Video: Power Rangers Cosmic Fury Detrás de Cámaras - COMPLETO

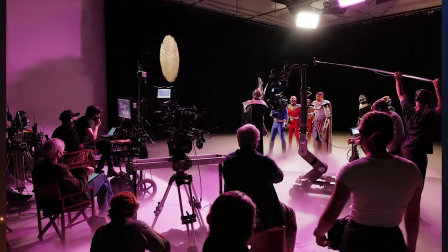(8:08)
Ya en esta otra foto podemos ver la escena filmándose y se puede notar todo el humo, el ambiente y todo el equipo de filmación.
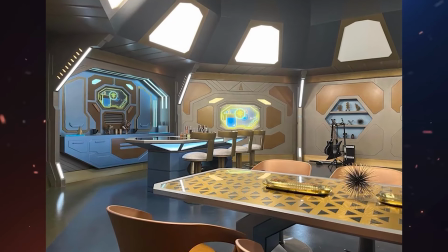(8:17)
Antes del estreno de Cosmic Fury habíamos analizado la mesa que nos habían
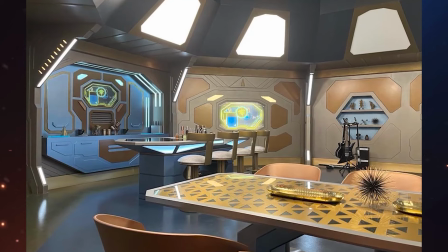(8:22)
mostrado de la nave y al final dijimos que simplemente podía ser parte de la cocina.
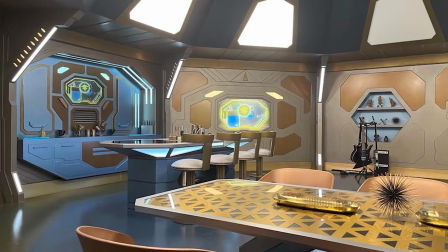(8:27)
Aquí vemos que tuvimos razón, simplemente era la mesa para comer y en esta foto podemos ver la cocina.
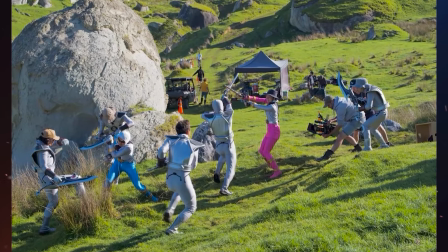(8:35)
En esta última foto podemos ver los dobles de acción practicando las escenas de la gran batalla y a pesar de que están filmando,
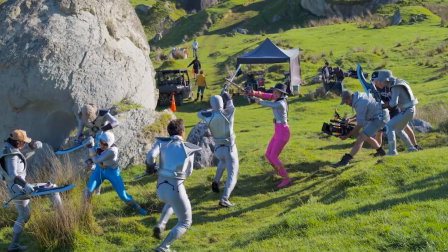(8:42)
sigue siendo una práctica ya que no llevan los cascos puestos.
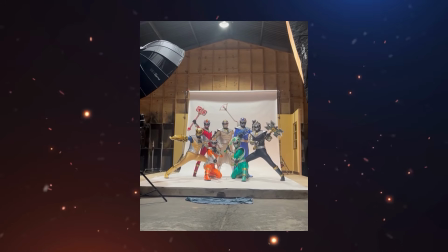(8:46)
Vamos a comenzar con este corto video de la sesión de fotos del todo el equipo de Cosmic
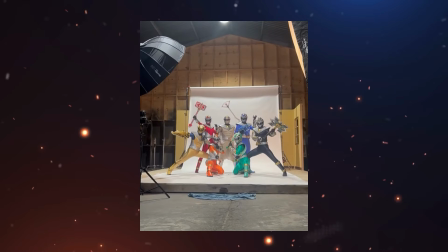(8:52)
Fury y esto es bastante interesante ya que Hasbro jamás publicó alguna de estas fotos.
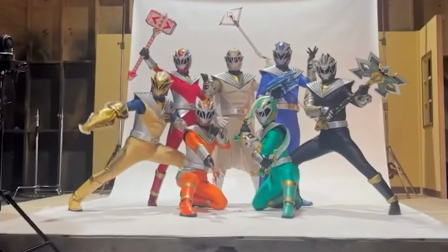(8:58)
Todos los Rangers fueron fotografiados con ese fondo blanco y jamás hemos visto el resultado final de estas fotos.
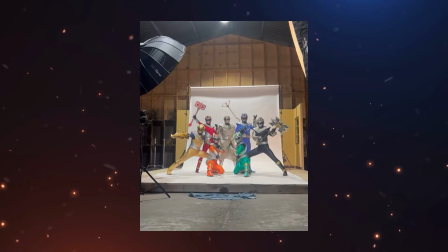(9:06)
Incluso, las únicas fotos que hemos visto son las mismas fotos que han publicado los actores que
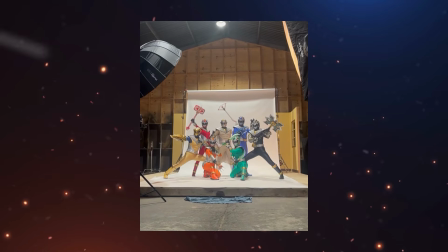(9:11)
tomaron con su celular sobre esta sesión de fotos y este es el video más reciente de esta sesión,
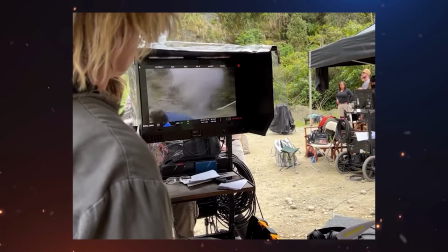(9:17)
pero con todo el equipo incluido. En el siguiente video podemos ver el momento de la filmación de uno de los primeros episodios
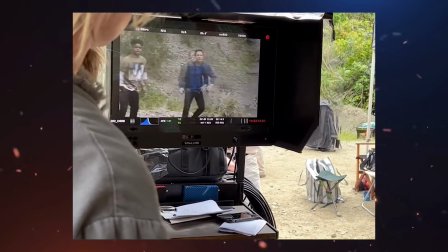(9:25)
de la temporada y al parecer es cuando los Rangers están a punto de encontrar los nuevos Swords.
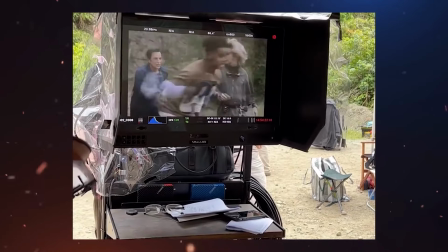(9:31)
Aquí podemos ver parte de las explosiones y a los Rangers corriendo por todas partes ya que estaban recibiendo ataques.
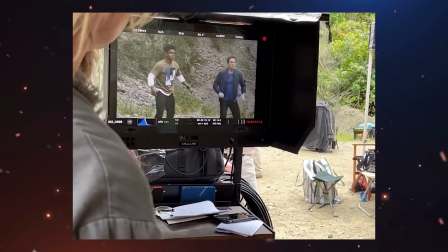(9:39)
Es interesante poder ver que estas explosiones no se hicieron de manera digital y esta es una de las cosas que había prometido el productor de la serie.
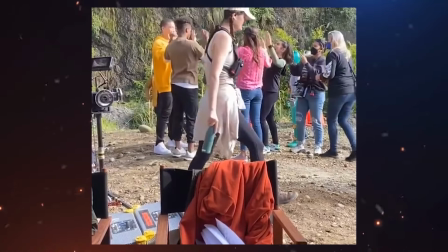(9:49)
Todas las filmaciones de películas o series toman mucho tiempo para poder terminar
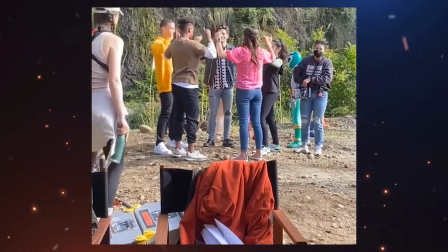(9:54)
todo cada día ya que no es solamente poner una cámara y comenzar a grabar.
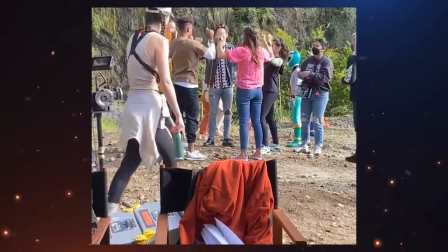(9:59)
Para cada escena hay que preparar el lugar, la iluminación, el vestuario, maquillaje y muchas otras cosas.
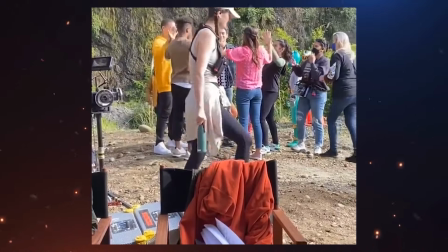(10:07)
Es por esto que mientras el equipo de producción prepara toda la escena,
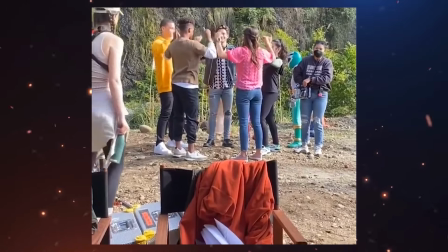(10:11)
los actores tienen que esperar mucho para que todo esté listo antes de comenzar a grabar.
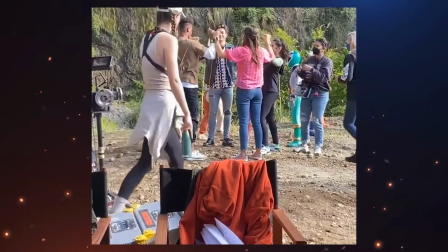(10:17)
En este video podemos ver lo que ellos hacían para no aburrirse mientras esperaban y de esta forma se mantienen activos.
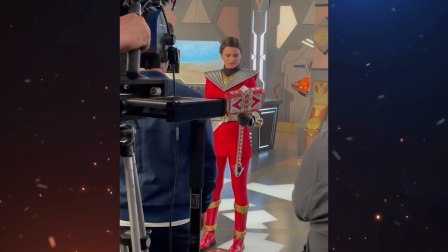(10:25)
Este es uno de los videos más importantes ya que es el momento preciso en que los Rangers se
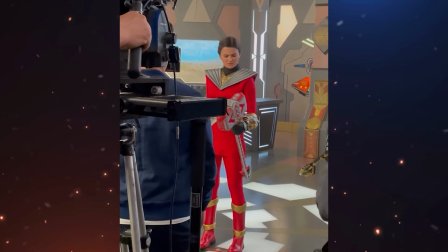(10:30)
transforman por primera vez con el nuevo poder y Amelia se da cuenta de que es la nueva Ranger Roja. Aquí también podemos apreciar el nuevo martillo de Amelia y su primera impresión de asombro por haber cambiado de color rosa a color rojo.
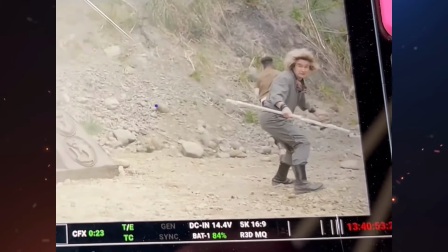(10:45)
En este corto video podemos apreciar nuevamente una de las explosiones que utilizaron para grabar esta escena y
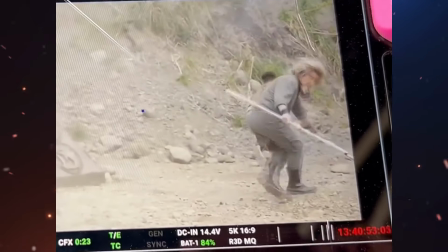(10:52)
suponemos que es el mismo momento del video anterior en el que los Rangers estaban a punto de encontrar los nuevos Swords.
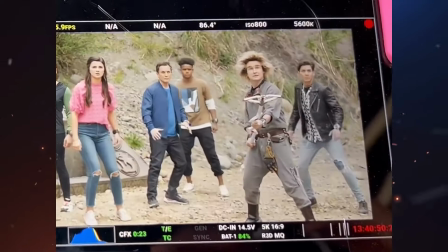(10:59)
A pesar de ser un corto video,
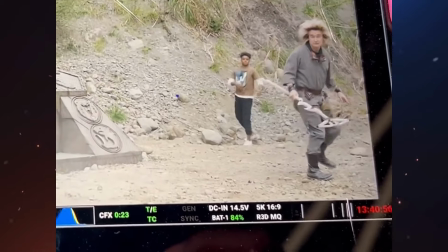(11:02)
podemos ver la gran actuación de estos profesionales y lo natural que se siente que utilicen explosiones reales para poder crear los efectos especiales.
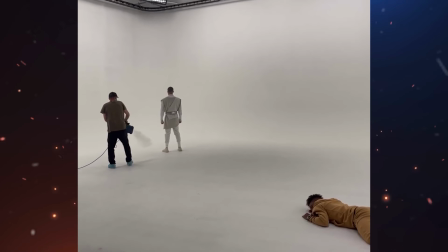(11:10)
El actor que interpreta a Saito publicó este video en el que está interpretando a otro
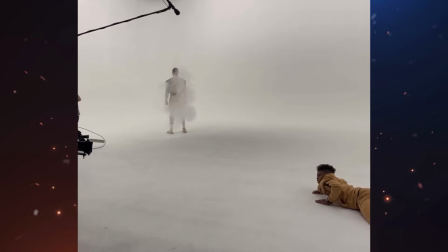(11:16)
personaje icónico de Power Rangers y aquí podemos ver cómo grabaron esta escena tan importante.
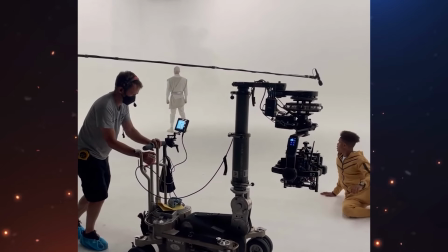(11:23)
Obviamente todos sabemos que él está interpretando a Sordon y esta escena era en un lugar con el fondo blanco.
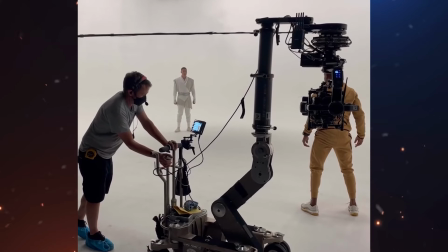(11:30)
Los estudios de grabación que utilizan para crear estas escenas con todo blanco tienen estos lugares
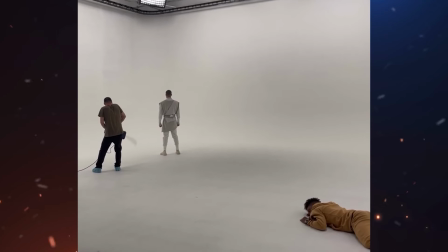(11:36)
especiales en el que la pared se une con el piso en una curva para que no se forme una esquina o un borde marcado.
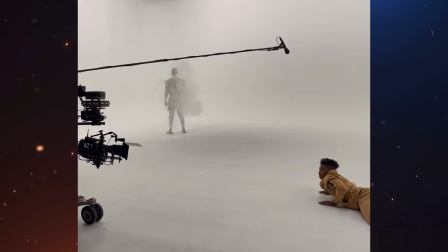(11:43)
De esta manera la luz es homogénea, o sea que no te vas a dar cuenta de cuán lejos está el fondo o cuán grande es ese lugar en realidad.
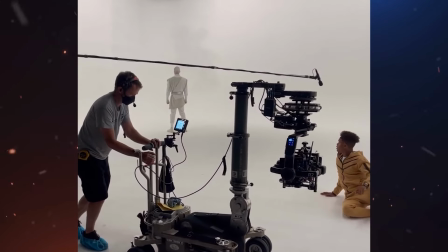(11:52)
Para poder mantener todo blanco,
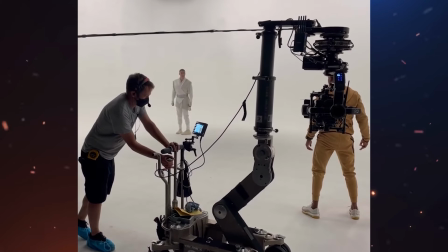(11:54)
también hay que mantener toda el área limpia y puedes darte cuenta que el equipo de grabación tiene protección en sus zapatos.
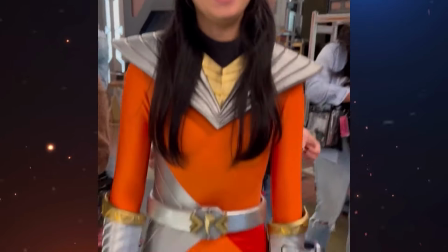(12:02)
Como les dije anteriormente, los actores deben esperar bastante tiempo en lo que el equipo de producción prepara cada
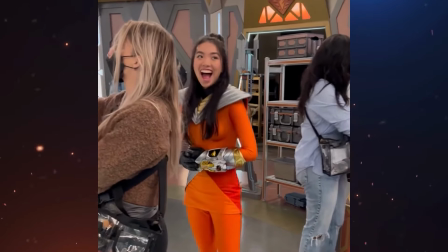(12:09)
escena y en esta ocasión podemos ver que los Rangers están en el tiempo de maquillaje.